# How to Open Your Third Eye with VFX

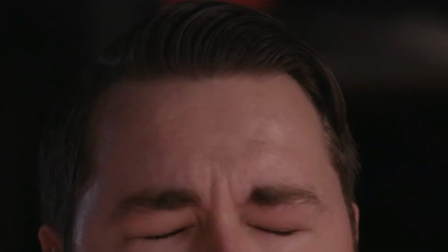[8:31]
And now with this Liquify effect in, it looks like his forehead moves as the eye opens, like the muscles are moving the skin to make way for the wokeness.
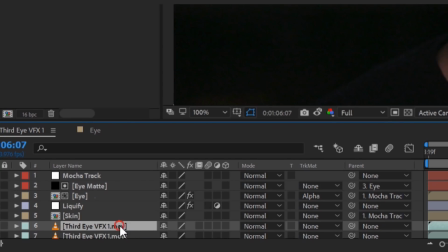[8:38]
For adding an eyebrow like we did in later shots, Thompson duplicated the original footage, renamed it eyebrow, and placed it below the Liquify layer.
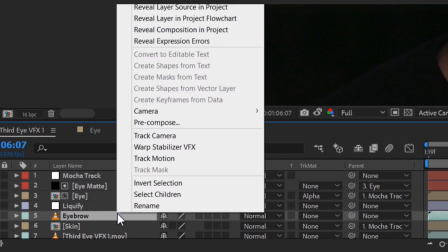[8:45]
Then he again went to time and selected freeze frame,
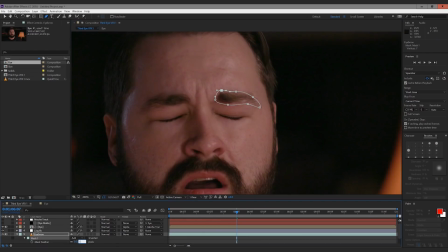[8:49]
and then masked out Josh's eyebrow with the pen tool and feathered, and then we moved it into position above the eye and changed the scale and rotation,
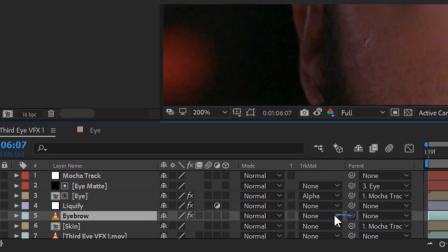[8:56]
then picked whip this to our null.
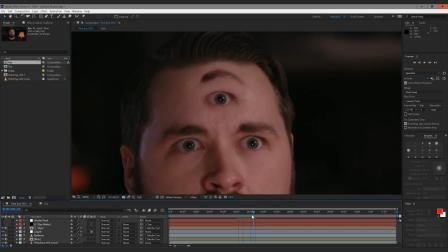[8:58]
Because the eyebrow layer is below the Liquify layer, it will also get that distortion effect as well, which will help when the eye opens up and make it sell even more.
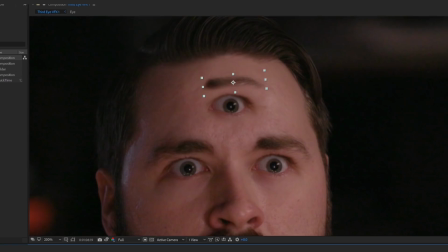[9:05]
For instance, here it is without the Liquify, and then with. And now with everything, we have this.
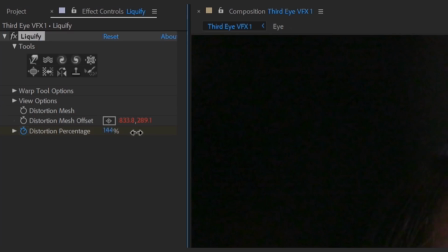[9:10]
And for a more animated and bizarre look, the Liquify tool can boost to 200%, which will give you eyebrow sexiness like this right here.
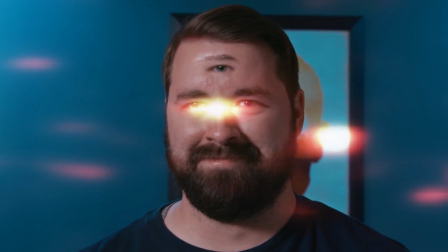[9:19]
So sexy. But that's it. Make yourself woke or just Cyclops, whatever your fancy.
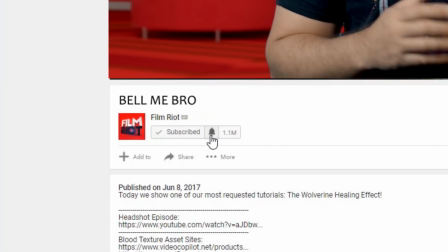[9:26]
Again, don't forget about the podcast, because why not? And if you want to get notified about our episodes like this one, make sure you click the bell to be notified when we put up them goodies, because YouTube.
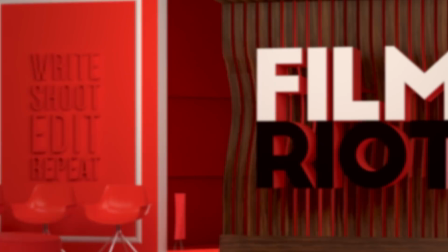[9:34]
And I'll see you next week when no one believes me that I didn't do it. It was the one-armed man.
Dressed to impress, diamonds on